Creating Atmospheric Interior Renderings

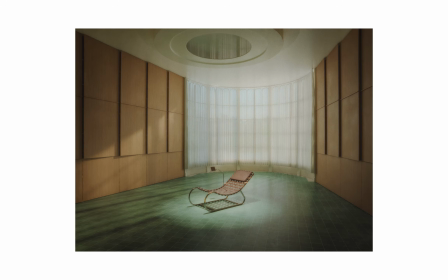0s
Hi everyone, in this video I'm going to show you how I lit up this interior scene using Blender sun sky texture.
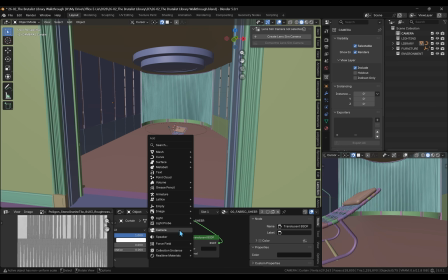7s
So jumping in the scene right away, I'm just going to start adding in the camera, the view that we're going to use.
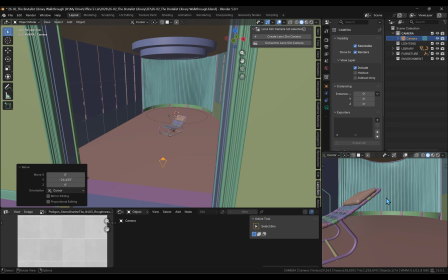14s
So I'm going to go around, play around with the rotation and positioning.
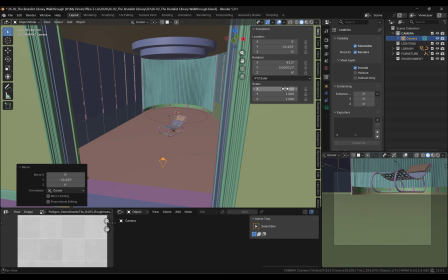18s
And what I like to do is just start with the basic 0, 0, 90 off everything.
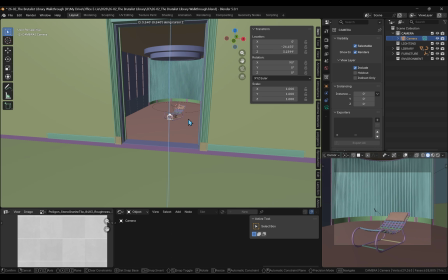24s
So it's just, I know I have all straight lines. And then I'll go into top view.
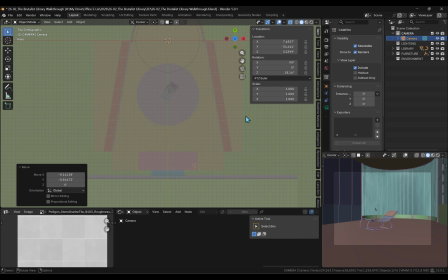30s
And I know this is going to be perspective with the chair in the center of the frame. So I'm just going to do rotate until I see it being enough. And I do want to zoom out quite a bit. I don't want a 50 mil. So I want something wider at 28.
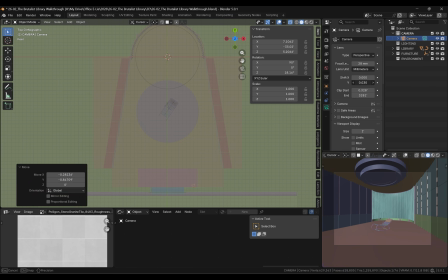45s
And I'm just going to continue adjust, bring the camera up. I usually mess around with the shift Y too. And I'll just make a few final adjustments before I think it's ready. So we just have enough the top of the skylight, and then we have the cabinet on the left and right side, and then we have the curtain in the background.
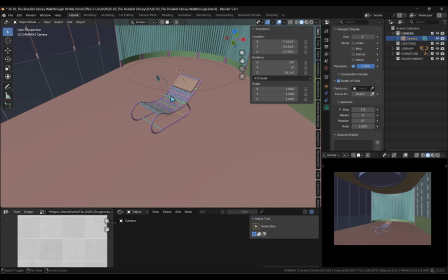65s
And I do want to add in depth of field, and the way I like to do it is add in an empty and just rename this as focus. And I'll just add that to what I want it to focus on with that camera. And it's just like an easy way for me to understand what the focus is at.
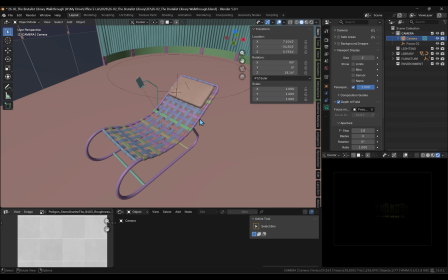83s
Next step is to add in lighting, because right now it's just dark.
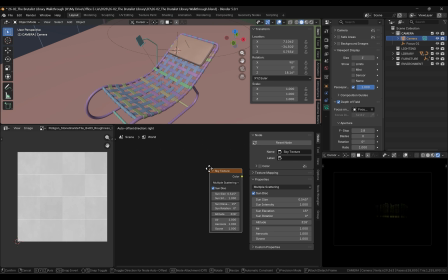89s
So I'll go into the world settings and I will find the sky texture and I'll connect it to the background.
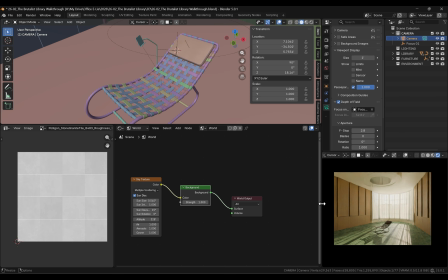96s
And right away it's like pretty nice lighting. Like the long shadows look really good, the long beams of light coming through.
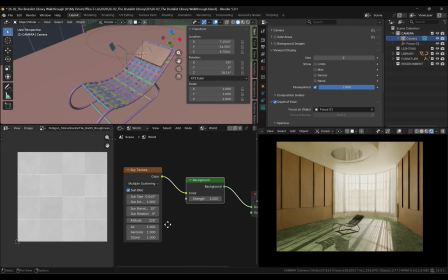103s
But I know I want to adjust this to have even softer shadows. I like to do like 1.5, even 2 for the sun size.
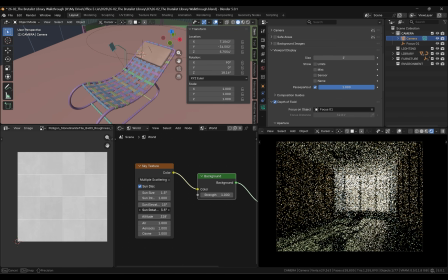111s
And then I'm going to go into the sun rotation, get it to a good spot.
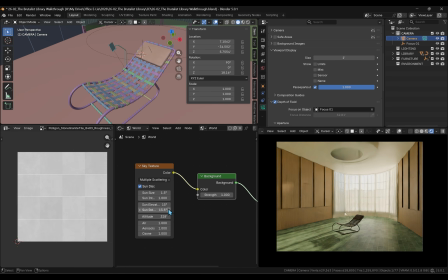115s
I want it to shine in the back left cabinets while also hitting the chair slightly.
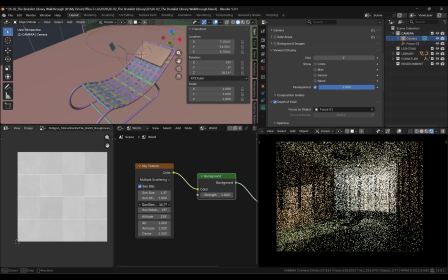124s
I also want to make sure that the sun rays are also going through the whole scene, so it doesn't stop short on the lower left corner.
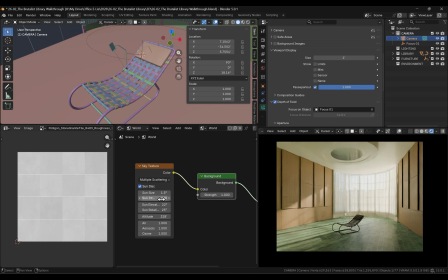132s
So 22 is a good sun elevation for this scene. Then I do want to reduce the sun intensity because it's quite a bit,
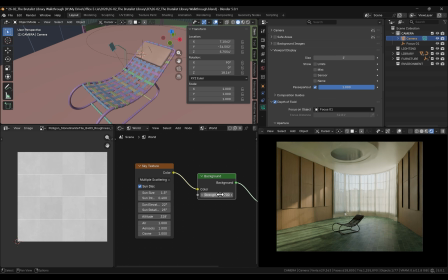140s
but I will increase the background strength to make it just more of an overall glow in the corners and fill in the corners with light.
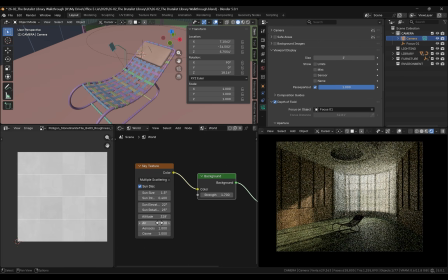148s
And air, I'm just going to bump it up to 2 just for like a slightly warmer environment. And then the other 2 I'm just going to leave at 1. And I'm going to add in an aerial light for the skylight.
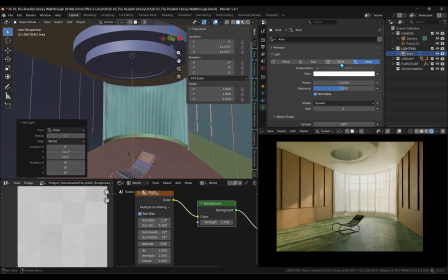162s
And this will just be like a big spotlight to shine and fill the chair with light from above.
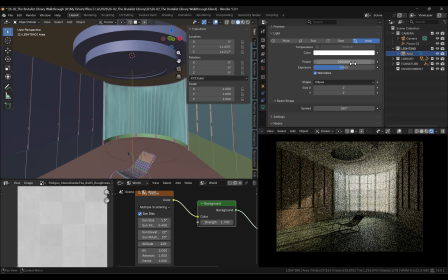168s
I'll change the shape to ellipse and I'll just boost up the power to see what we're working with.
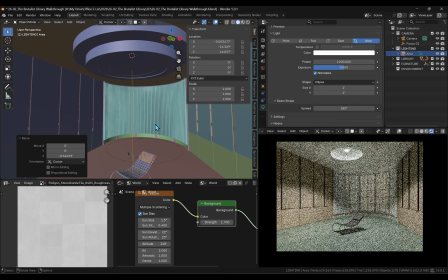174s
And I had to bring down the light to actually see the light. So I actually reduced the power back down quite a bit. But first I do want to decrease the spread and have it really just focused on the Chaise lounger.
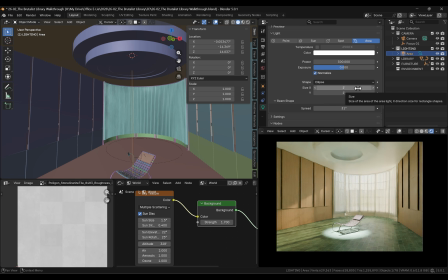188s
I'll increase the size to make the edges more soft.
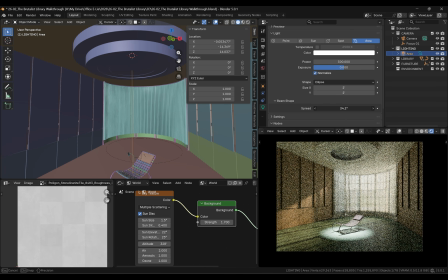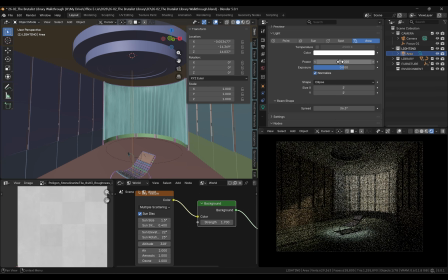199s
And then I'll just fine tune the power, and 30 is pretty good, although I might want to boost it up a little bit. But I also want to change the temperature to something a little warmer,
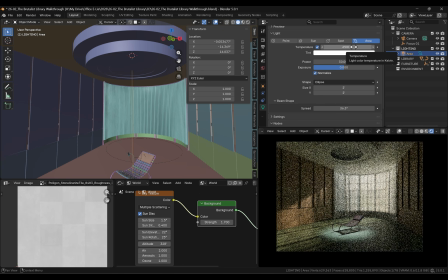208s
the 4500K. And I'll just increase the spread a little bit to be a little wider, and then I'll also increase the power. Now it's looking like there's a good amount of like, centering our attention onto the Chaise.
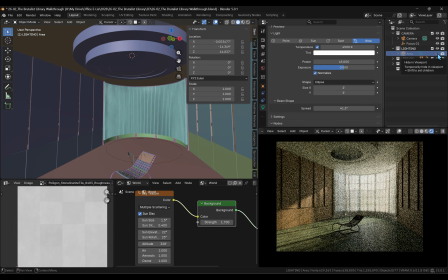224s
And if I turn off the aerial light, you can see just with the sun again,
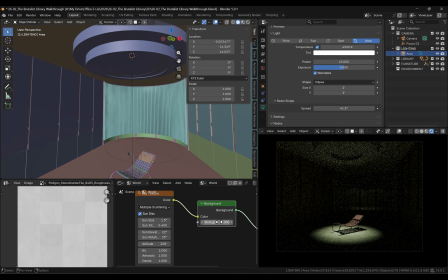229s
and then I can also turn off the sky texture to see how the spotlight is affecting the scene.
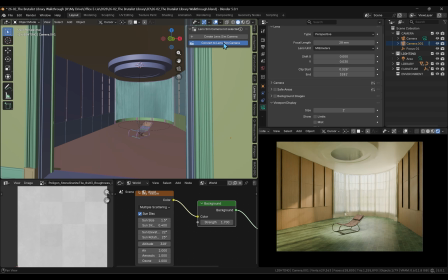235s
Next, to continue and add on to this very atmospheric feeling, I do like to use the Lens Sim add-on.